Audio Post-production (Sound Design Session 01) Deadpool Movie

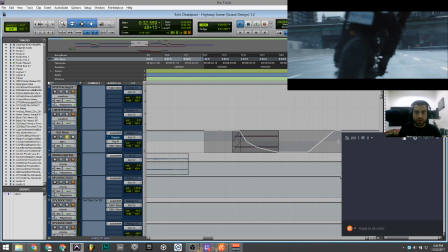So let's get it back. Okay, actually I just want to delete everything here for you guys.
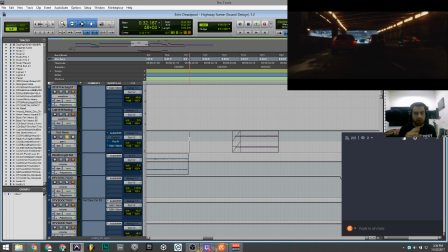You see, this is the original sound that I use even without this fading.
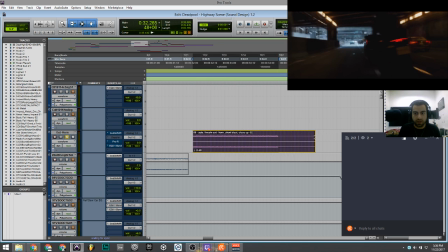Check this out. I just want to make it big, what I use. Check this out.
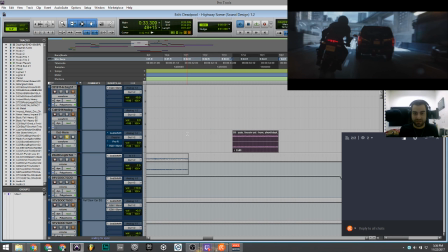This is very crazy, right? So let's say you have this sound and you want to make these passing by car sound effects. How you can achieve it? First thing first, you have to adjust your timing, you know. These techniques, a lot of people are asking me, you know, how you achieve, oh my god, can you share your libraries with us?
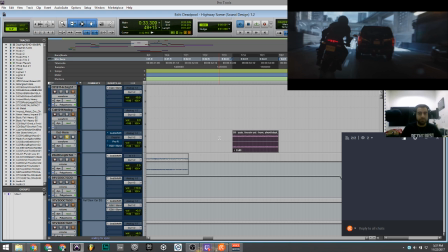I was like, no, this is a very simple sound that I use, you know. So of course, fading in, because the car is not gonna come to your face suddenly, so fade in a bit slowly.
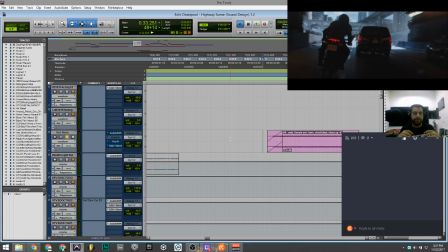Sorry about these sounds. Is my crazy colleagues, you know, when they're free, they start to go crazy and sing a lot of songs because they are singers as well.
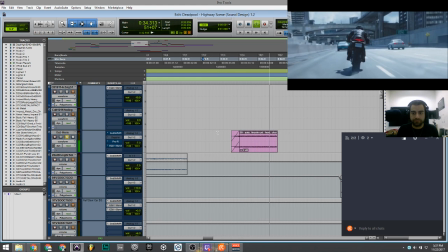So, okay, let's hear it again. You see, the timing now is there.
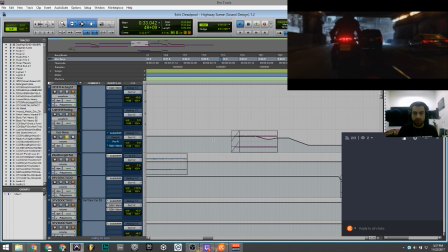But what is really missing is the leveling of volume.
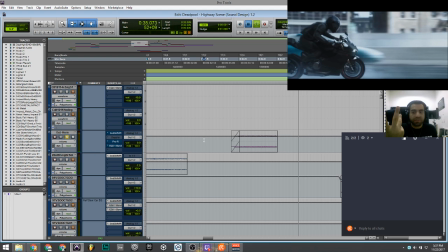If I cleared it out, there's nothing out there. It's like very straight, no life, nothing.
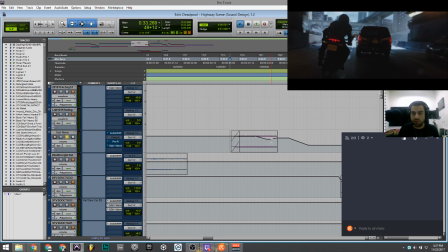But at the end, I already made it down, the automations, right? So let's hear it again. Okay, now my sound pitch, which is actually pitch down the sounds, I enable.
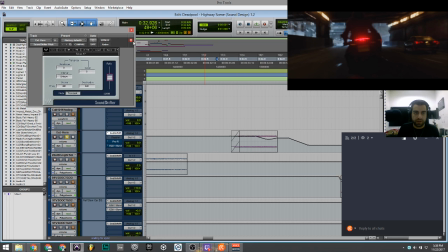Let me show you. I just open this. Check this out. Okay, but it's still not there, right? What's really missing? A reverb as well.
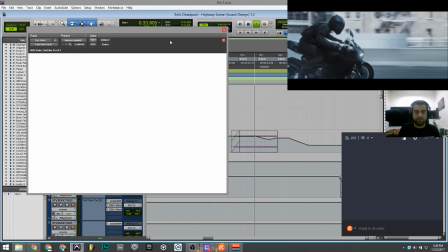Let me turn on the reverb. A bit is very a bit, but it makes a lot of difference.
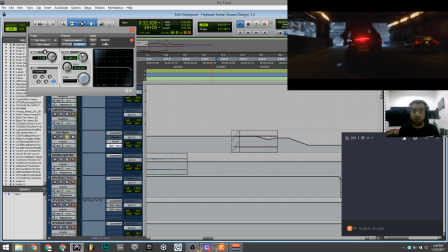And don't forget about that equalizer. You see what's gonna happen? There is automation, you know, because the motorcyclist is speeding by, which he can hear it clearly.
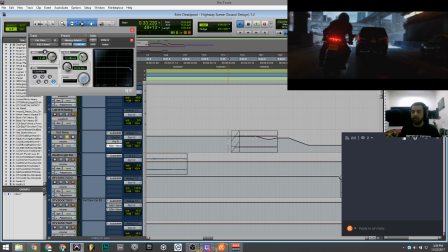So what I do when he's passing by is like when I'm talking, when I'm going out far and far and far and far, what you hear that my voice is not clear as way before to you.
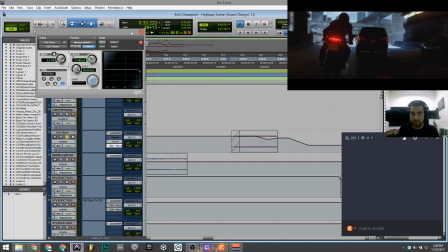So this is the equalization does here in this particular part, which is a one band equalizer, just cutting the highest of the sound effects. And then last one, which is this beauty.
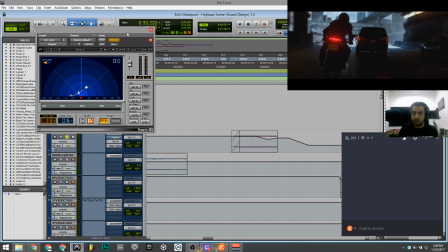Very good. This is one of the very useful elements from the Wave Audio plugins that it called Doppler. What it does, it creates your sound effects, whatever you use, it's like actually it's passing by.
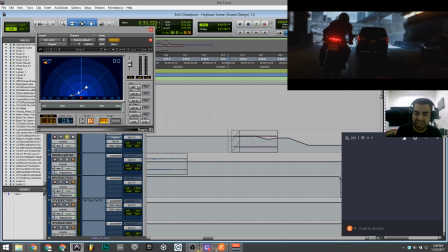So whatever settings you can see over there in terms of gaining, panning, pitch, air damp, reverb time, you know, I can, if you're really guys interested, I can just share another tutorial with you guys later in another live stream.
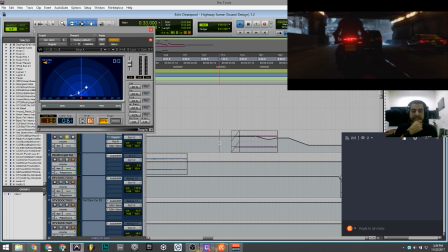The track time is that means is the time that it takes from start to finish. So let me show you what is this actually first. Let's play. Just check this out.
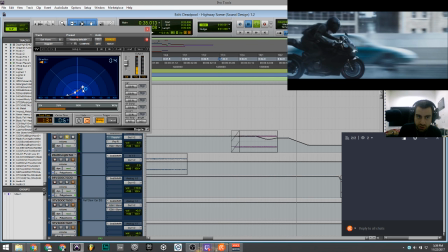Did you see the point?
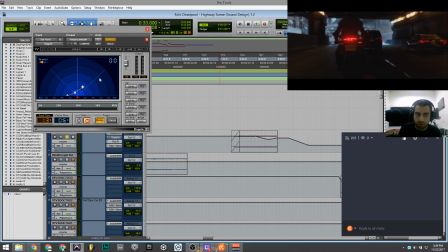That means the start point to the finish point, how long it takes to make the sounds passing by.
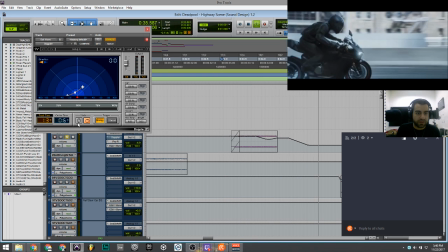Again. So let's say if I change the time, what's gonna happen?
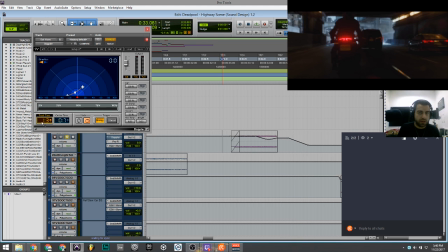It was very bad, right? This is the timing, right? How fast to modulate and change your sound effects to make it like that. And of course, this one is the distance. You can see up there, it's written direction.
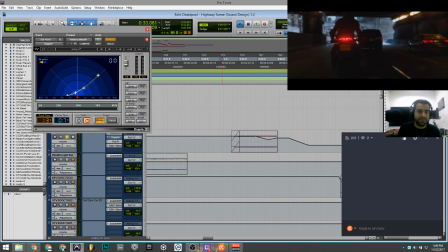See? That was crazy, right? That means it makes it so fast because the track time is very less.